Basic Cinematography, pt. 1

You should still use the rule of thirds and appropriate shot sizes when considering different camera angles to use. We see life every single day at eye level. Cameras don't. Change the position and angle of your camera, and our perspective is completely different. While it's not always necessary to change the angle of the camera, doing so can invigorate your audience and show them your subject from a different point of view. eye level shots are
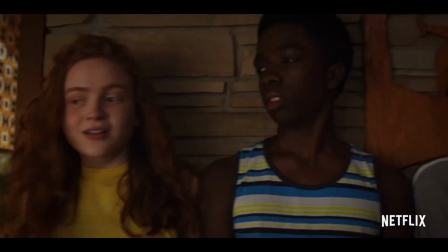set at the eye level of the subject you are filming making it feel like we're actually within the scene observing the
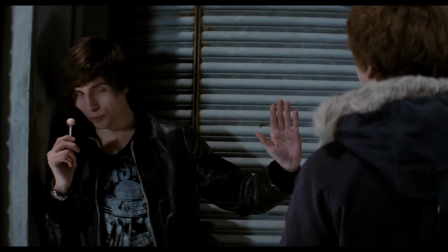actor's face as if it were close to our own this angle is typically considered neutral in that they don't designate the status or lack
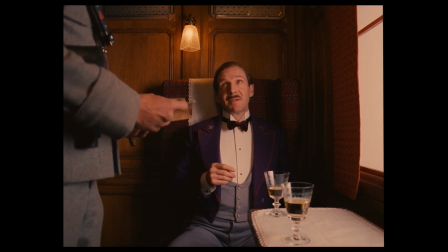thereof of a character like maybe a high or low angle might i'm guessing that a lot of your shots are going to be eye level as it's pretty common high angles are created by placing the camera just above the object or character and tilting the camera at a downward angle.
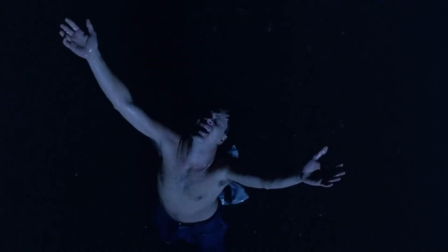High angles are often used to show the insignificance or vulnerability of the subject. It could also be used to show size and direction. To create a low angle, simply place the camera just below the character or object and tilt the camera slightly upward.
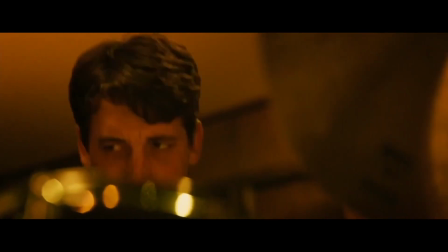These angles are often used to show power or importance as well as direction and size. A bird's-eye view is often filmed from directly overhead or an extreme height and distance.
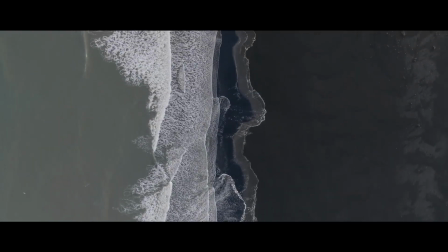Maybe you would use a drone to film these shots. These types of angles are used to show location, height or direction.
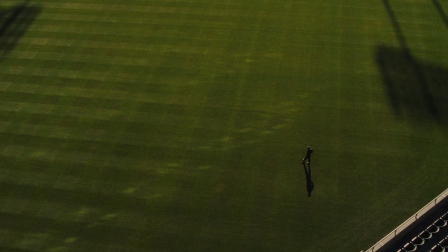In this particular shot, the extreme angle combined with the wide shot makes the character seem small and all alone.
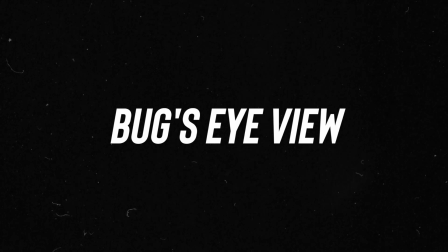And if you know the story in Moneyball, you know that's exactly how he feels. A bug's eye view is often used to show the height of something or a direction.
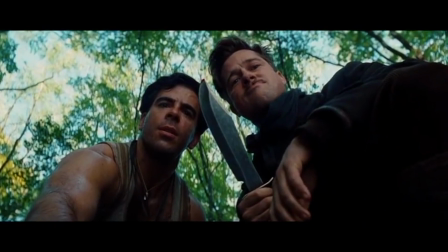It can also make reference to how small something is when used as a point of view shot. The camera is placed at as low a point as possible and can point almost straight up. Dutch angles are created by tilting the camera to the left or right.
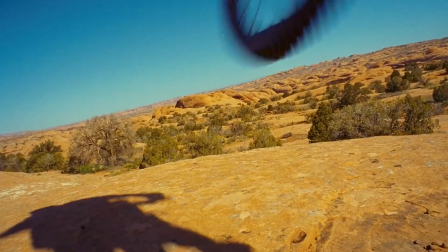Often using a Dutch angle can suggest a feeling of uneasiness, disorientation, or a dreamlike state.
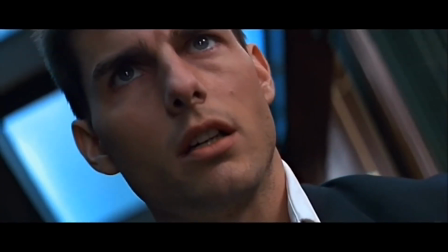It could also be used to suggest that something just isn't right.
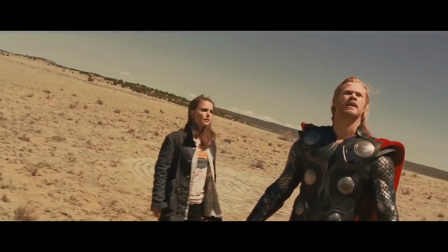The first Thor movie used Dutch angles almost too much, but when you understand how it ties into the story, it actually makes a lot of sense. Alright guys, we've covered a ton of ground in a relatively short amount of time. So take some time to really think about the rule of thirds, different shot sizes, and the angles you see in the movies and TV shows you watch every day. And think about how you might apply them to the videos you're gonna create in this class. So I think it's finally time to go and experiment with the concepts that we've just gone over. As always, if you have questions, just let me know.